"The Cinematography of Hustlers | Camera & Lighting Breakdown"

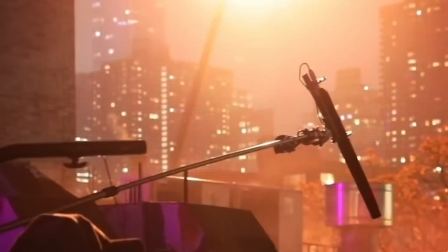3:49 So the main light here is just one light, which is a giant backlight two or three blocks away on a condor there's one light in here which is i think it was a 24k hungston light with like some orange gel that we picked she's so intoxicated by jen so they get this big
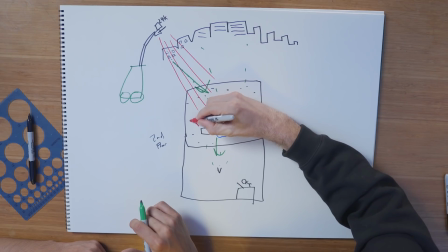4:04 gorgeous halo off to the left there's this like air conditioning unit okay we hid a fogger back there yep
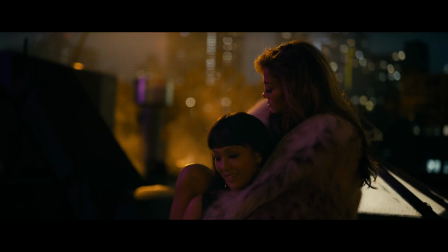4:12 then pushes fog which catches the warm backlight so then in the background there is this like steam and haze behind them.
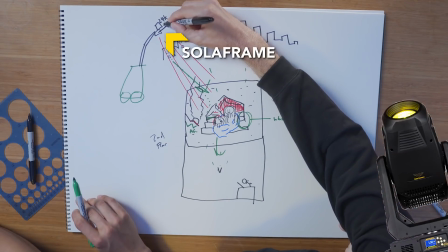4:19 The only other thing on here was one mover light called a solar frame and that solar frame we use to paint the background.
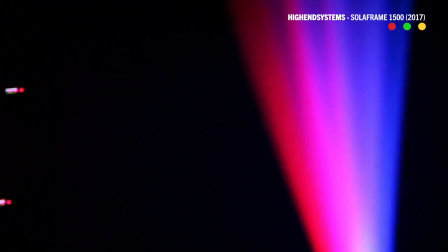4:25 It's a theatrical light and wherever the background, like those buildings were getting too dull and flat,
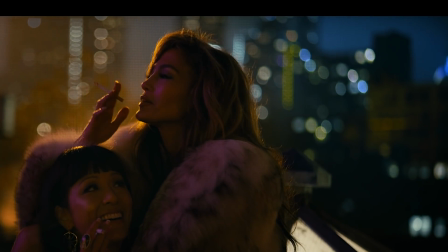4:30 we put a bunch of color contrasted blue so that they are kind of warmer pink orange characters.
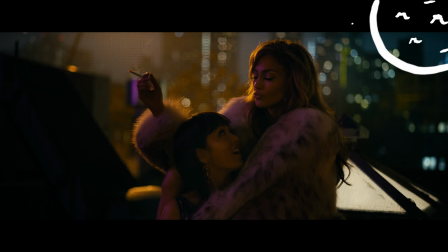4:35 Yeah. Stood out. It makes it almost seem like moonlight is hitting those buildings in the background. Further romance, right?
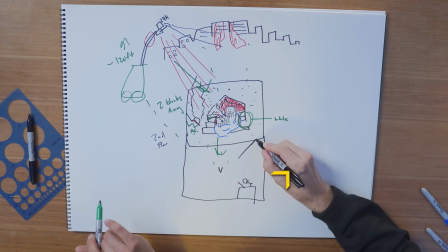4:40 So there is a fill light going on in their face. So there's bounce here, and that bounce bounces back the gold backlight, and that's what you see in their skin.
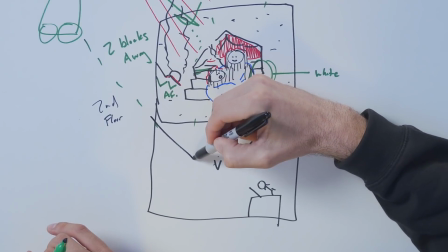4:48 And then over, somewhere over here, I think we bounced an LED light that was pink.
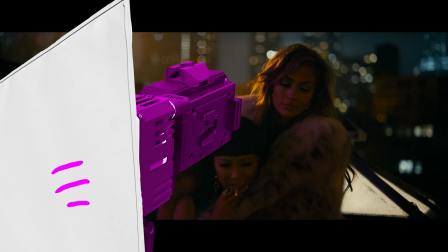4:53 So this is probably like a digital Sputnik bouncing into this, and it's doing their faces. That's what's giving them that little trim on the fur.
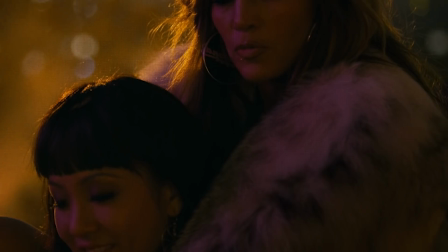4:59 So that's what gives them the pink in their skin, in the highlights, in their jewelry. And it also puts the highlight in that AC unit in the background.
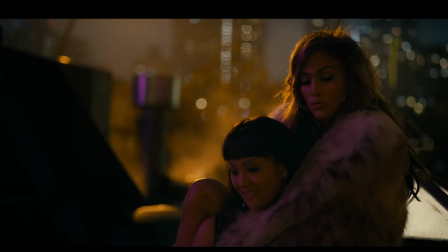5:08 Set up a light, and then let it get a little messy. Let it reflect on things.
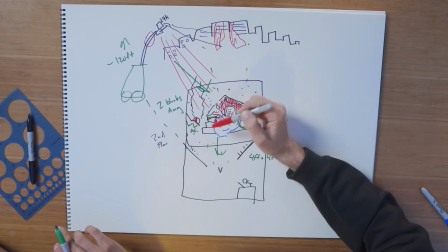5:11 Let it like that's the reason we used a bigger source and bounced it is not because we wanted to be prettier But because we wanted to be a bigger source that would reflect in all the things on the roof this scene is so Hyper stylized I want to do anything you could do to ground it makes it feel like there's probably a neon sign over here with lighting Where it is pretty like hyper stylized you've got to do
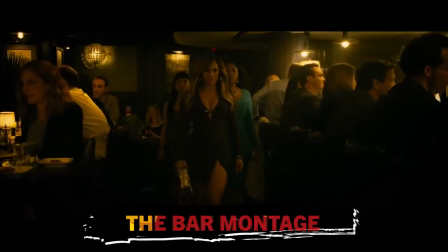5:29 something to give it a some mess So this is where they're starting to drug the guys and and basically they pick them up at the bar They drug them and then they take them to the club where they run up their credit cards Hey, these are my sisters.
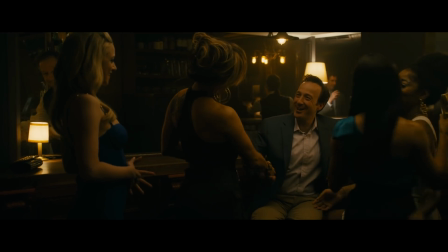5:45 Hi. Hi. Ramona. I'm Gary. Gary, nice to meet you. Annabelle.
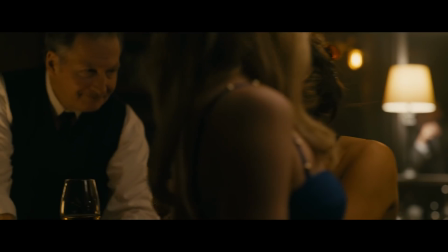5:50 Hi. Isn't he so cute? Yes. I'm swinging. And it's air. You know what he looks like, don't you?
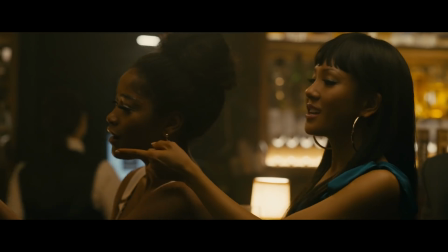5:56 He looks like Tom Cruise.
Visually, they start fishing for so many different guys, so we built this scenario where we're doing all these repetitive camera moves in this one corner of the bar.
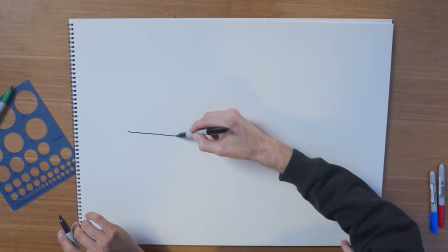6:06 It's a real bar in New York City. kind of goes like this,
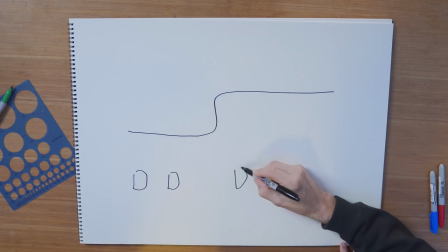6:10 and then there's a bunch of tables and extras, da-da-da, and then this is like the bar. We chose this corner because we wanted a scenario where each guy
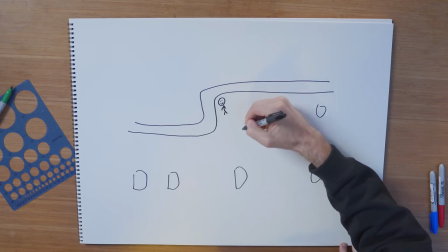6:20 could sit in the corner and he could be surrounded by all our characters.
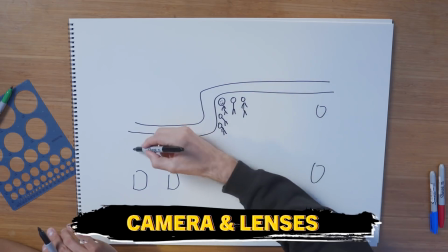6:25 And every time it starts, he's like, hey, these are my sisters.
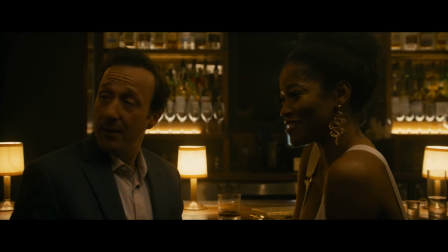6:29 And then the camera whip pans over and dollies in on our other characters entering in. Most of the coverage, I believe we laid dance floor down on the ground, black dance floor, so that the dolly could constantly be shifting. What is dance floor? So basically, instead of laying track, which is perfect, but then you're only restricted to one move,
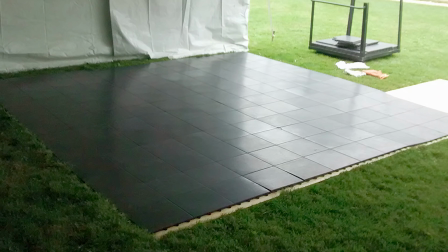6:51 if you put down black dance floor on top of it, basically the entire floor becomes dolly movable.
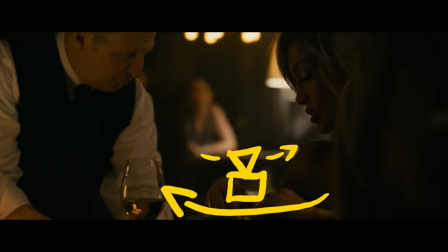6:57 We laid the dance floor, and then we just say, cool, next scene dolly pushes in, next scene dolly wraps around, next scene.
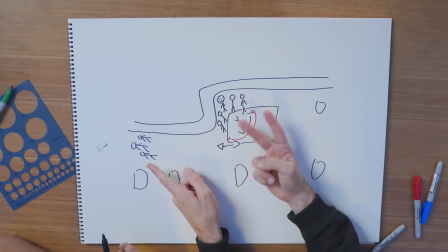7:02 We would always finish a scene and then whip off. We would start here and whip on, and then you hide the cut in that blurry pan. Gotcha. Talk to me a little bit about the lenses. So what are you working with? We did most of this on a zoom lens. Really? Because a lot of these moves are not only dolly moves, but they're dolly zooms.
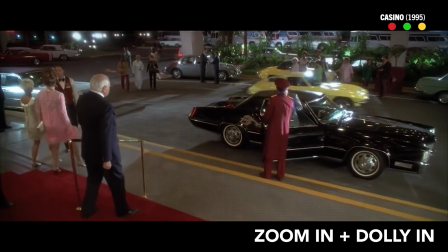7:17 Here, we used it as kind of a throwback to like our favorite crime movies, like the Scorsese dolly zoom, where like the camera is just like crashing in.
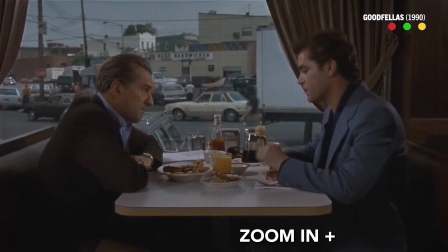7:24 It's basically zooming forward while you push forward. Exactly. Whereas if you did it the opposite way, you'd get that vertigo effect. Yeah. And like, you just actually do them together. Pete T. Anderson does this a lot too. I think it was a 24 to 275? Woof. T28. That is a lens. But that's like the joy of it. You can go from like really big to like, you know? Things are just happening. And it's so natural and fast. Easy. Yeah. And that's the point of the scene. The point of the scene is that it's happening, it's easy, and it's fun. Yeah. Cool. So moving on, let's talk about lighting.
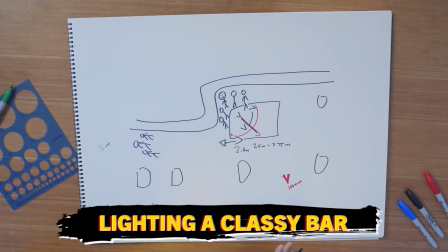7:54 What are we doing in terms of the lighting of the scene?